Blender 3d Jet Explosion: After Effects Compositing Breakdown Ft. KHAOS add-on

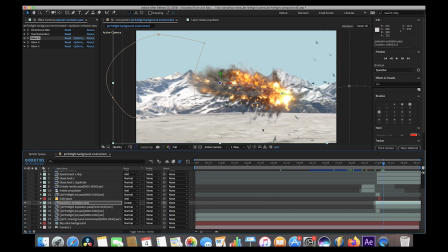(7:48)
I'll go ahead and deselect it here and show you it overlaid on top of our original explosion. As you can see, it's adding a lot more punch to the initial explosion. Definitely pretty critical to creating a better looking composite. The next thing I added was just a very basic solid glow. Using just a New solid here.
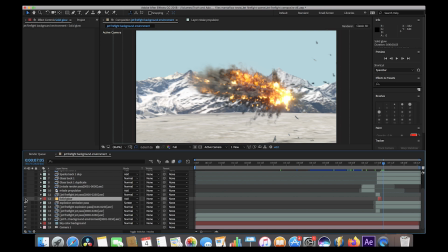(8:05)
I imported a solid made it orange yellow type material And then I just added it on top of our explosion here And I just did it as you can see here in the timeline I just did it for literally a few frames here just to create that initial punch from the explosion And
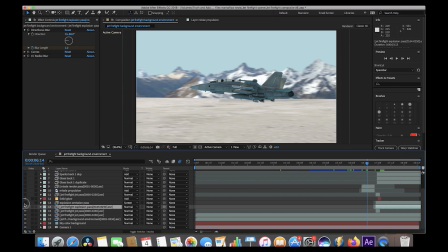(8:19)
I'll go ahead and show you guys without the other two explosion layers I'll go ahead and show you guys what the solid glow is doing by itself I don't even know if you can see it,
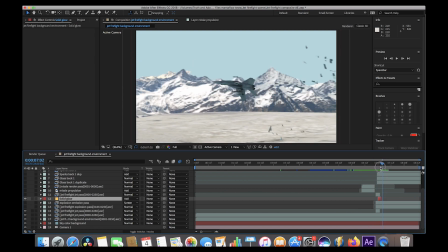(8:27)
but it's pretty subtle It's just brightening up the frames right when the explosion starts. You can see it right here Just a very subtle glow and I think I turned the opacity way down on this one as well Yeah,
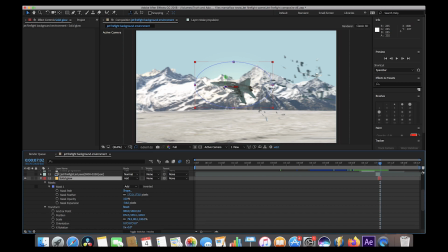(8:39)
it's a 10% barely even there all this is guys is just a mask around an orange solid And then I turned the layer mode to add and
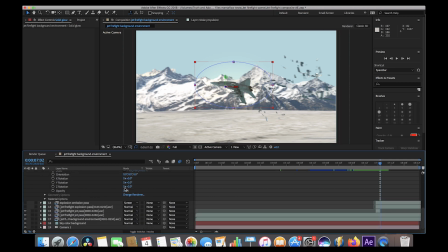(8:45)
boosted the feathering way up And i'll go ahead and just show you guys with the opacity way up This is literally all it is guys I just brought the opacity way down to make it much less subtle And I just wanted to emphasize the initial blast so again,
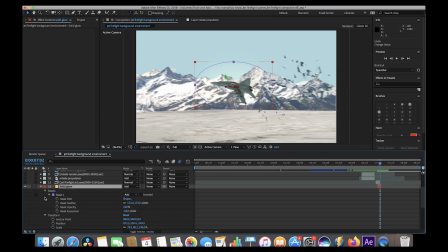(8:58)
that's why it's just for a few frames And yeah, that was our next layer. I'll go ahead and turn the other explosion layers back on.
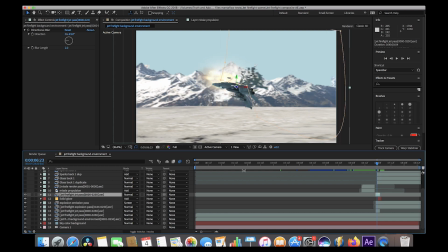(9:05)
The next layer that we added was a duplicate of our original jet pass. For this specific layer, I just wanted to mask out the debris so that it was over the top of our fuel explosion. As you can see here, when we turn it off, the explosion and the solid glow effect that we added were kind of covering the jet wing explosion here a little bit.
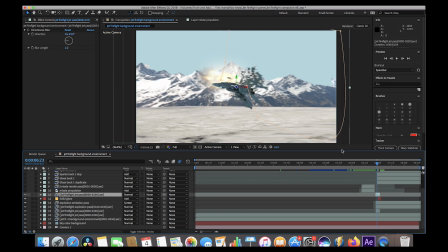(9:22)
And when we turn this back on, it's just a little bit more prevalent in the scene. And if we go a little further, I think it's even a better example. Yeah, as you can see here, I just wanted to make that wing explosion a little bit more prevalent. So I just did some masking around our wing explosion and then put that over the top of everything.
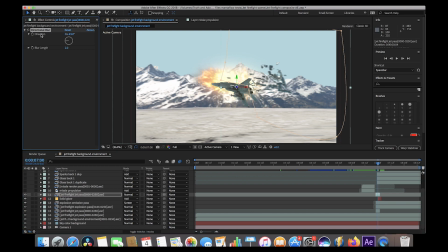(9:39)
And again, I'm adding some directional blur here on that layer as well, just to bring it into the scene a little bit more. All right. So the next two layers of our composite was the missile render that we added to hit our jet here when it explodes.
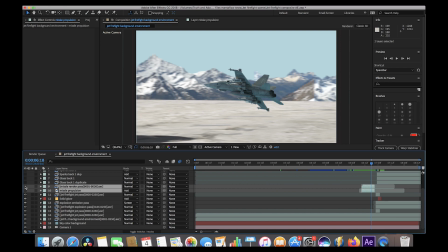(9:51)
These two layers are pretty subtle. So I'll go ahead and isolate them by themselves really quick. As you can see in the full composite here there's a jet missile here that hits the wing and then that layer turns off as soon as the wing starts exploding and I'll go ahead and isolate those for
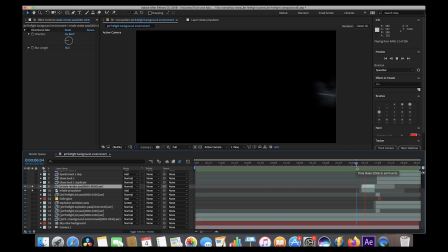(10:08)
you just so we can play through it by itself super simple here all this is here is a render of a missile and I've just turned on the motion blur settings here in the render layer I added some
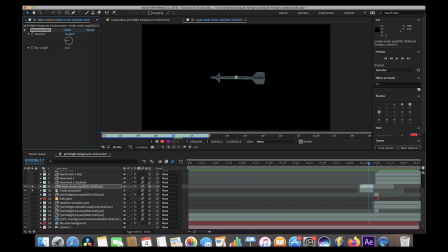(10:19)
directional blur initially but it was actually too much for the render itself so I just turned on the motion blur layer here as I did with the rest of these
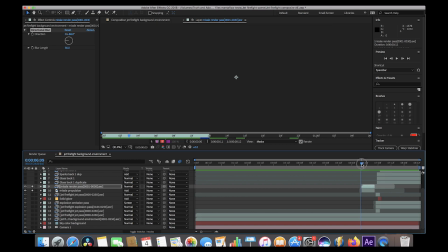(10:26)
as well as you can see and there's a little rotation in the missile itself but there's not enough time to even notice the detail in this it's just
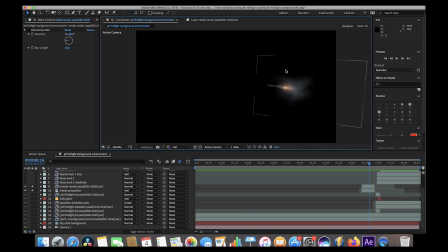(10:32)
so quick it just hits the jet and disappears but yeah for our composite I also added a little uh jet blast here I called it missile propulsion here but literally this is just some automatic fire from a gunshot effect pack that's why it kind of flashes as it's uh coming into
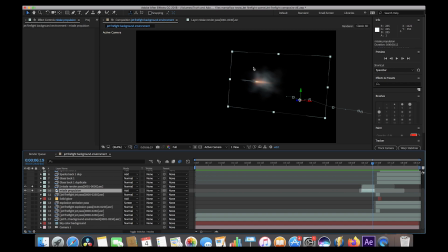(10:47)
the scene here not really optimal but pretty quick for a jet propulsion so if you have any uh muzzle flashes for like silence gunfire or something you can actually use those as a somewhat effective missile afterburner type look. I might even put this as the afterburner to a jet or something if I really needed to.
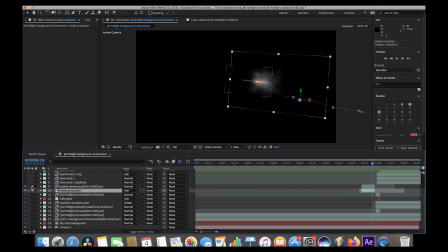(11:03)
But yeah, those were our next two layers, just the missile propulsion and the missile render. That was one of the last things that we added.
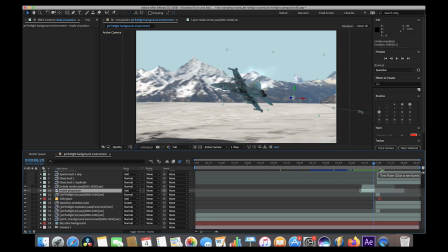(11:09)
I thought it was kind of nice to have a reason for the explosion itself so the jet didn't just explode out of nowhere, obviously, even though this was just more of a test.
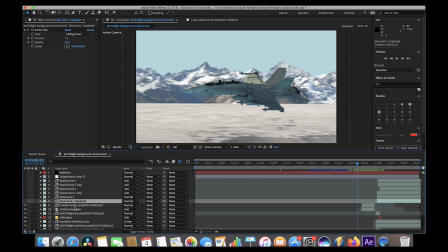(11:16)
I just thought it kind of made more sense. But yeah, anyways, the last layers that we composited into our explosion were all of our chaos debris fields. As you saw in the previous video, we added several different glass and sparks debris fields utilizing the chaos add-on inside of Blender. I rendered out the glass and sparks debris fields separately and then as you can see here I've actually duplicated
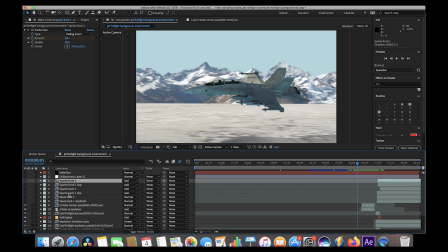(11:36)
those renders to put these sparks and glass debris in different parts of our jet explosion itself. So as you can see here if we turn them on we have a lot of different debris going on here.
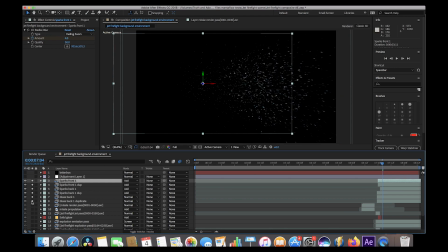(11:46)
Go ahead and turn off the rest of the scene here and play through it by itself.